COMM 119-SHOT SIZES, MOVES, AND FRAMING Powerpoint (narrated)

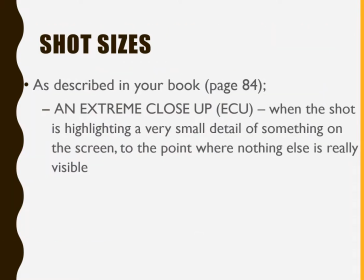4:07 The next step is logically the extreme close-up, when the shot is highlighting a very small detail of something on the screen to the point where nothing else is really visible, right?
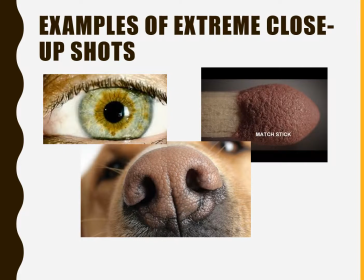4:20 These are 3 examples: an eye, a dog's nose, the matchstick, top of a matchstick.
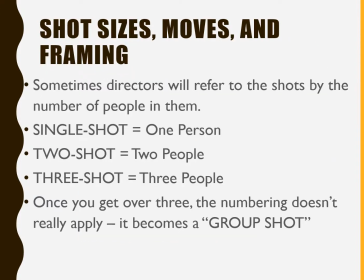4:27 These are all extreme close-ups, right? So you think about the shots that we've talked about. That's how you would choreograph, lay out, storyboard what you want to see, right? And sometimes directors will refer to these shots by the number of people in them. So a single shot is a 1-person shot.
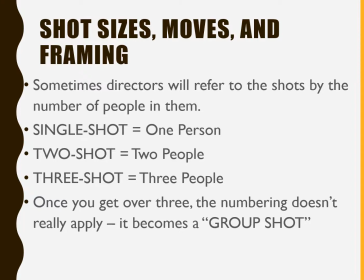4:45 A 2 shot would be 2 people. And a 3 shot is 3 people. Once you get over 3, the numbering doesn't really apply. It becomes more or less a group shot. So here's some examples.
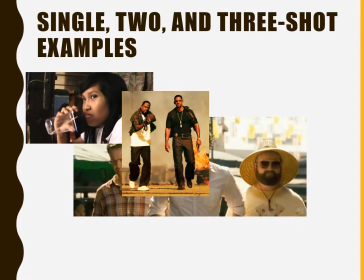4:54 We have a 1 shot, we got a 2 shot in the middle, And at the bottom there from the Hangover, I believe we have a 3-shot, right? So those are some examples. When you download the PowerPoint, as a PowerPoint, it will click through these
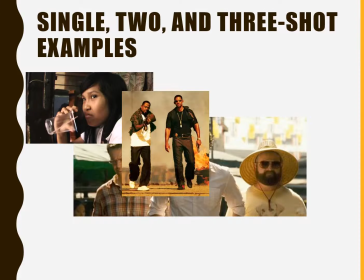5:10 while you click through them. Well, here they're all at once in the video, but you can click through them one at a time if you want to.
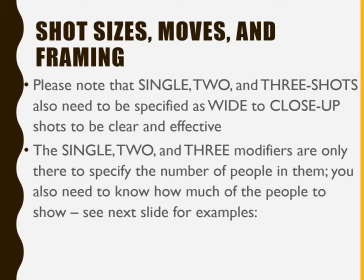5:16 So please note that single, 2, and 3 shots also need to be specified as wide to close-up shots to be clear and effective, right? So the single, 2, and 3 modifiers are only there to specify the number of people in them. You also need to know how much of the people to see, right?
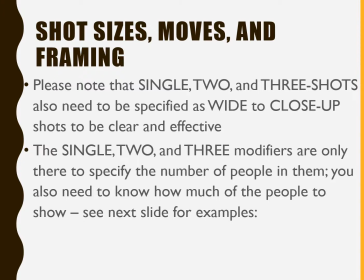5:32 You don't want to just say, give me a 2-shot, and then they come back with a 2-shot long shot or a 2-shot wide shot, and that's not what you wanted.
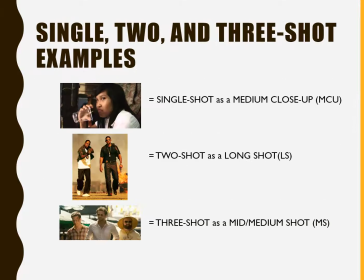5:40 So you wanted a 2-shot mid shot, right? So you want to think about that. Here's some examples using those ones we just talked about. Single shot is a medium close-up. 2-shot is a long shot. 3-shot is a mid-medium shot, right?
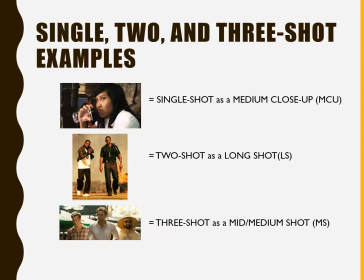5:53 So you don't want to, you want to think about the whole picture, literally, and give all the information that you need, right?
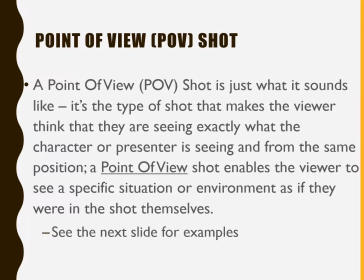6:01 A point of view shot is also called a POV, is just what it sounds like. It's the type of shot that makes the viewer think that they're seeing exactly what the character or presenter is seeing and from the same position. So a point of view shot enables the viewer to see a specific situation or environment as if they were in the shot themselves.
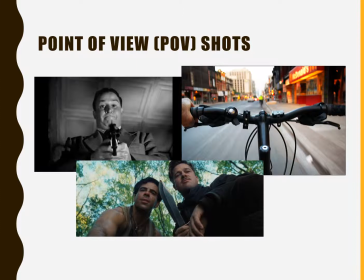6:21 Here's some examples, right, of POV shots that are often designed to give the viewer this voyeuristic or the visceral sense of being in the position of the character, whoever that is, whether you're being having a gun pulled on you,
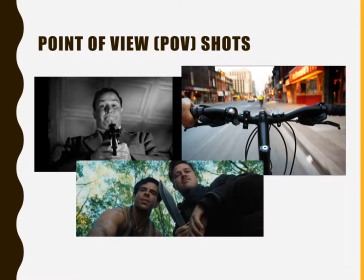6:36 whether you're riding a bike through a busy city, or you're looking up at a knife, right? These are point of view shots designed to heighten the psychology of visual language, right?
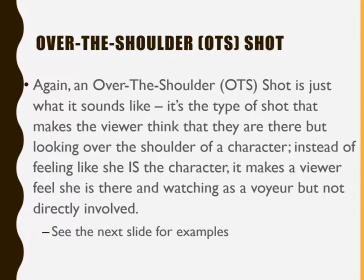6:48 So when you think about another kind of shot, it's called an OTS, or an over-the-shoulder shot. Again, it's just what it sounds like. It's a type of shot that makes the viewer think that they're there, but looking over the shoulder of a character, not being the character, but being behind the character, let's say.
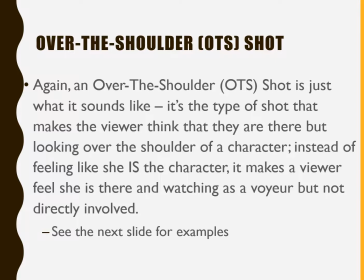7:04 Instead of feeling like she is the character, it makes a viewer feel like she is there and watching as a voyeur, but not directly involved.
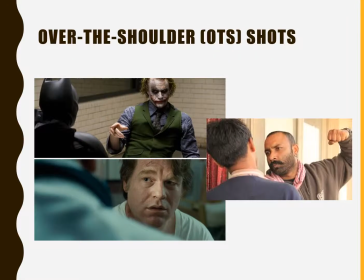7:11 You see this a lot. Here's some examples of over-the-shoulder shots, right? For example, I'm not Batman in that shot. I am simply there watching the Joker talk to the Batman, right? Usually a lot of stuff film like this,
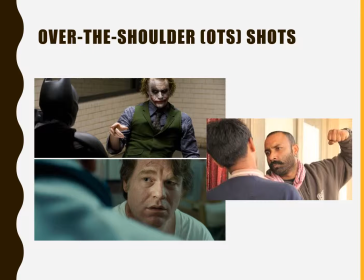7:27 in sort of standard visual film language, video language, called the shot reverse shot.
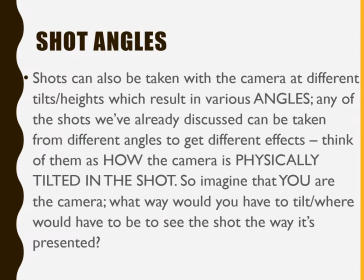7:35 So a shot angle is another piece of the puzzle, right? Shots can be taken with the camera at different tilts or heights, which result in various angles. Any of the shots we've already discussed can be taken from different angles to get different effects. Think of them as how the camera is physically tilted in the shot.
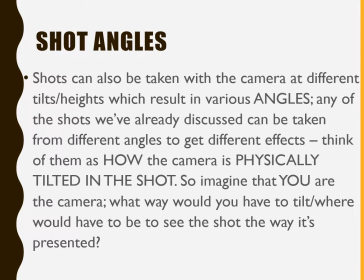7:53 So imagine that you are the camera. What way would you have to tilt? Where would you have to be to see the shot the way it's being presented, right?
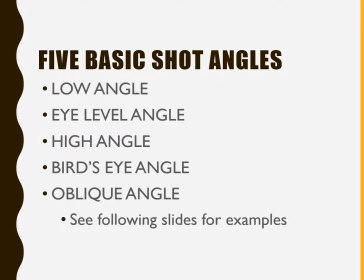8:01 So there are 5 basic shot angles. We're going to go through them quickly. Low all the way to oblique.
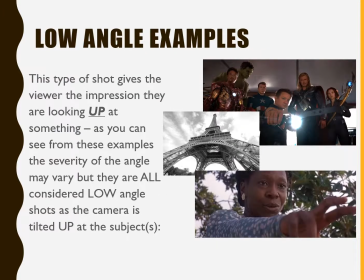8:07 So let's look at some examples, right? So a low angle is the type of shot that gives the viewer the impression they are looking up at something.